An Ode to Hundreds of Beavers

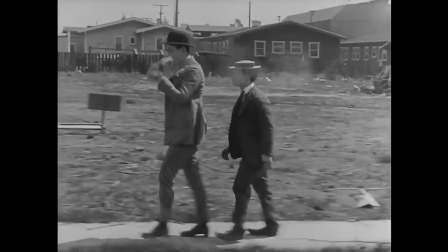4:28 As he himself puts it in an interview with the Milwaukee Record, quote,
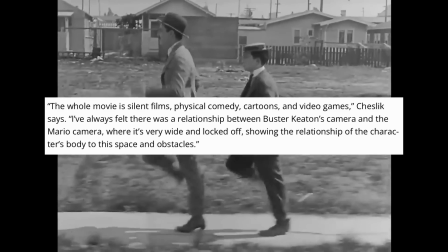4:32 "I've always felt there was a relationship between Buster Keaton's camera and the Mario camera, where it's very wide and locked off,
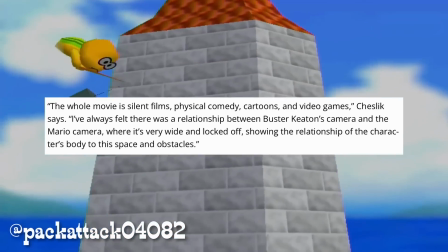4:38 showing the relationship of the character's body to this space and obstacles."
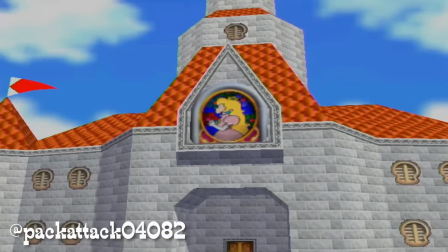4:42 It sounds weird at first, but it makes a startling amount of sense when you really think about it.
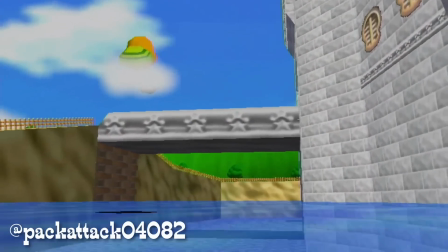4:47 Both of these different arts, video games and movies, were still in their relative nascency in the time of Keaton and Miyamoto,
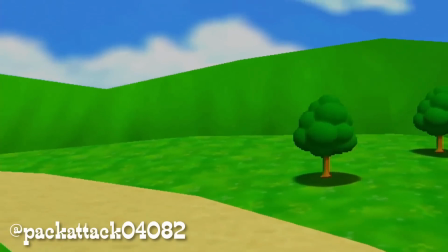4:54 and both of their seminal works that paved the way for entire industries were predicated
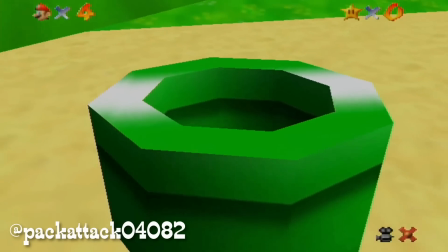4:58 on being able to teach their respective audiences an entirely new way of looking at things,
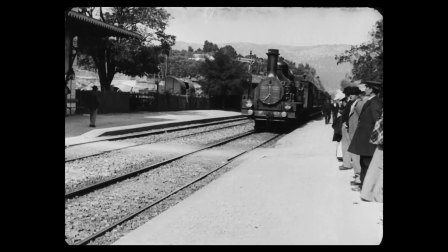5:03 through a lens. The earliest movies were matter-of-fact recordings of trains pulling into the station.
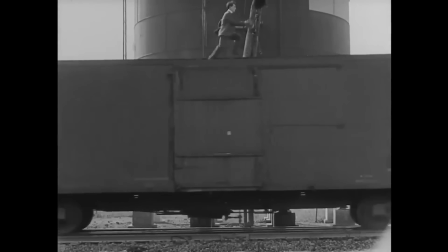5:08 Buster Keaton flips the paradigm by showing us the camera as observer and lens as eye, a window through which the audience can glimpse a different world.
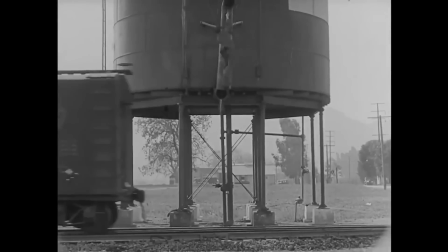5:16 You think just a train all by itself is cool? Check this out. Now there's a guy dangling out the front of it.
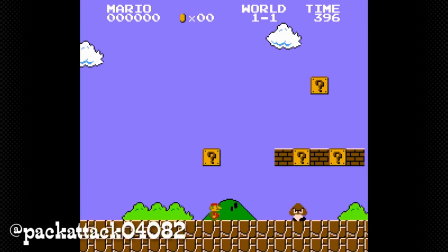5:22 Miyamoto, too, had no easy task. He had to teach the player how to move in 3 dimensions, which was something that had never been done before in video games.
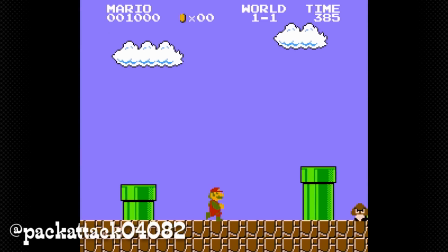5:30 2D Mario platforming is stable and stationary,
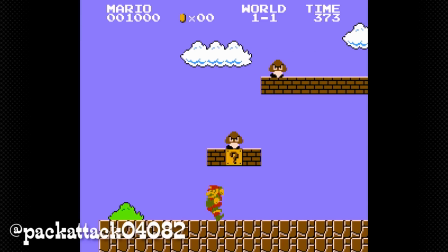5:33 and it does do a good job of communicating the spatial geography of the level and all its obstacles clearly from that one singular perspective.
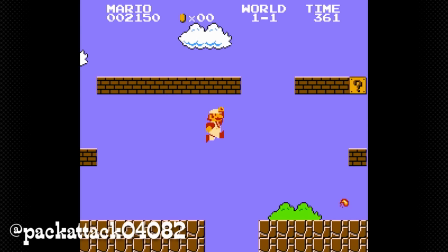5:40 So how do you translate that simplicity into an entire 3rd dimension of complexity?
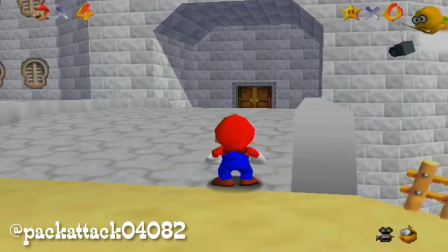5:45 Simple. You make the camera its own separate axis the player can control as they move through the world.
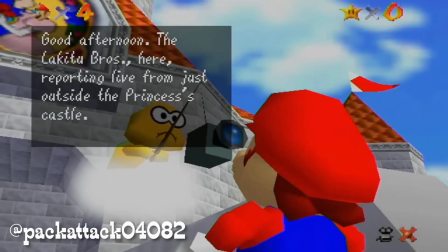5:51 Suddenly, the viewfinder of the camera is in your hands.
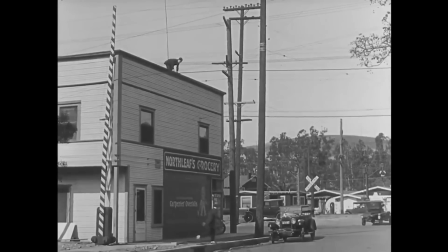5:55 Both early silent films and early platformers were revolutionary for their respective arts because they confronted the same central issue of audience perspective,
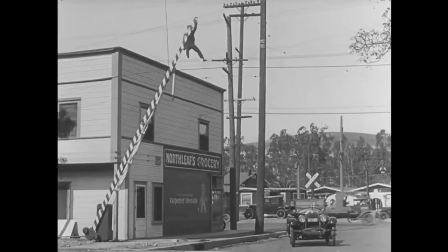6:03 albeit in different ways more pertinent to their respective mediums. Mike Cheslick, and by extension Hundreds of Beavers, sees that connection,
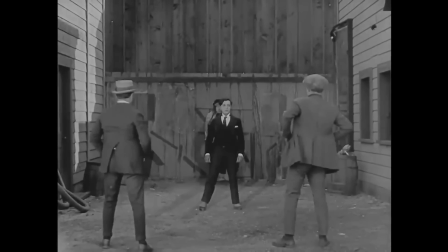6:10 the causal link that leads from the moving images on film to the little images we could move for ourselves with video game controllers across cathode ray tube television screens,
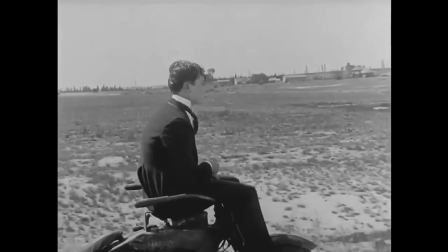6:18 and it revels in the similarity in the logic of video games and silent slapstick in a way that no movie ever really has before.
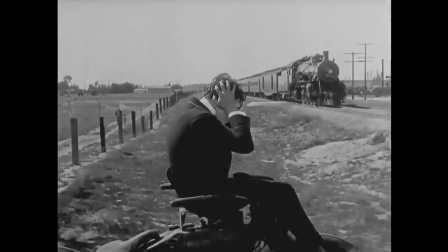6:25 This thing is genuinely one of a kind. You cannot, no matter how hard you try, find a movie that's even remotely close to what this thing,
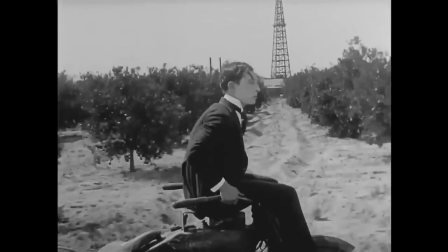6:33 Hundreds of Beavers, is trying to be, and I think that's beautiful.
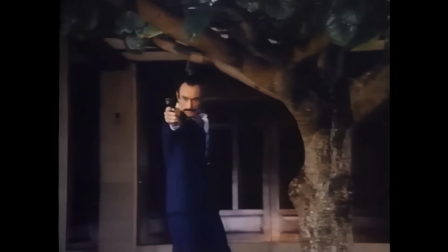6:37 Just for example, no joke, without any real spoilers, this movie's denouement, its big finale, its go-to credits gag to close the whole show, pays homage to the ending of Bloodsport.
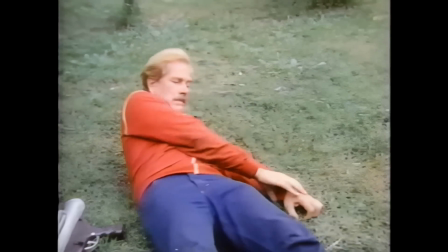6:49 You know, the movie that became a bit of an internet meme for this infamous ending.
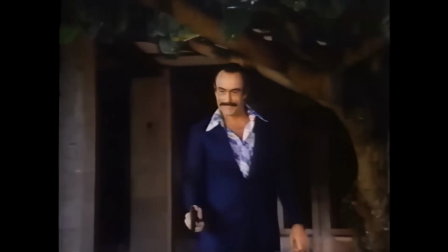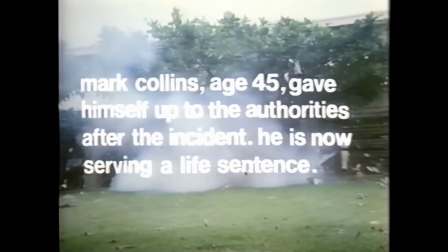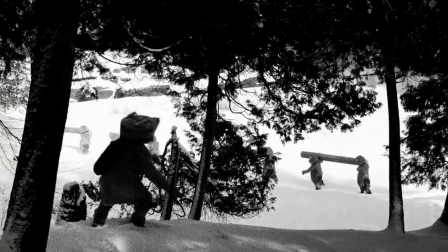7:06 And it's not just that, too. The whole of Hundreds of Beavers feels so current and fresh, and its pacing and urgency come off like they're undeniably a product of,
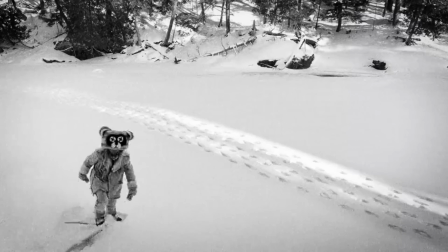7:15 and a direct response to, the current sugar rush that's taken popular culture by storm. Yet there's also nothing about the film that dates it.
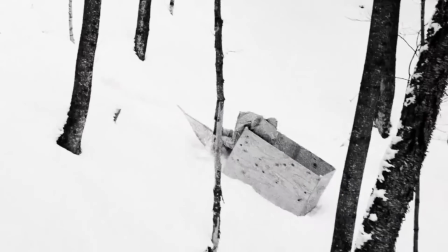7:23 Any homages like the one I listed above are so subtle that you wouldn't even notice they were there if you didn't know what to look for.
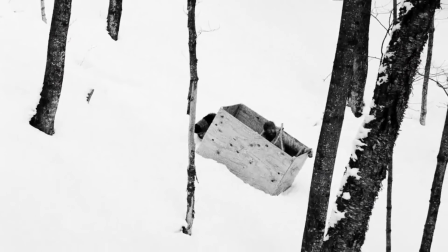7:28 And there's no real referential humor that'll feel painfully antiquated in even so much as a few years' time.
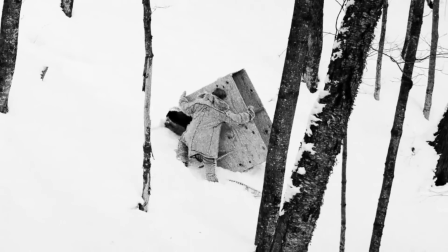7:34 This film feels truly timeless, right on down to the effects work,
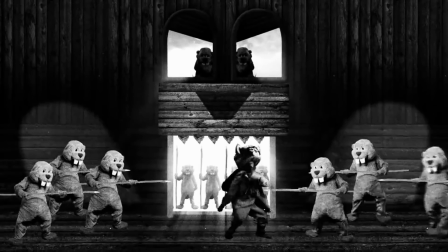7:38 which can't possibly age poorly and look unrealistic if it's already trying to look unrealistic by design, because that's the point.
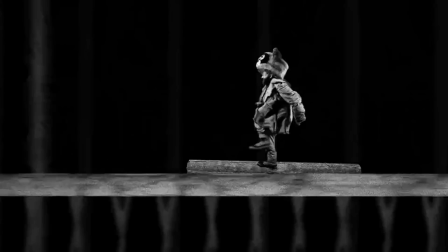7:45 It's genius. It's such a 5-dimensional chess move to protect the movie from tripping over its own 2 feet,
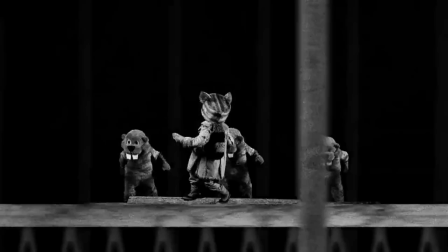7:50 and the best part is all of that happened because Cheslick and Tooze had literally no other way to make this whole thing work in the way that it needed to.
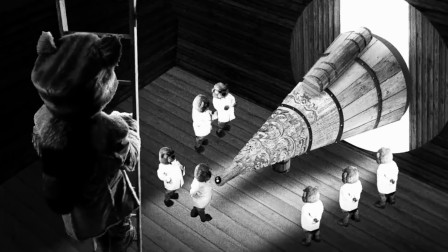7:59 Necessity is the mother of invention, and in comparison to the stolid and stodgy studio scene, Hundreds of Beavers is an incandescent light bulb.
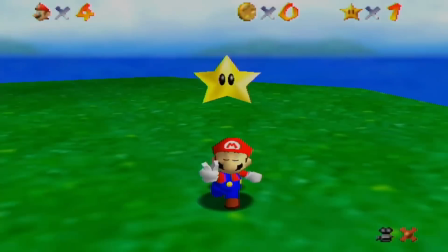8:07 And all of these different disparate inspirations, video games and cartoons and silent film and independent YouTube stuff,
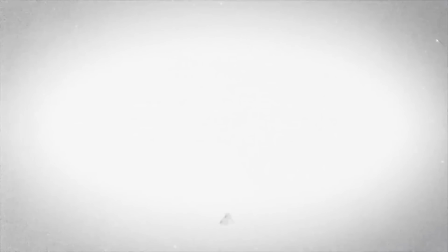8:14 all of them combined together into this absolute heater, this Molotov cocktail of a movie to create what is,
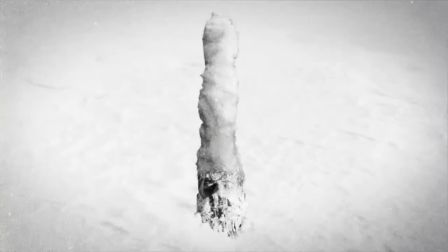8:21 to my mind, the single greatest original American folk story of this century.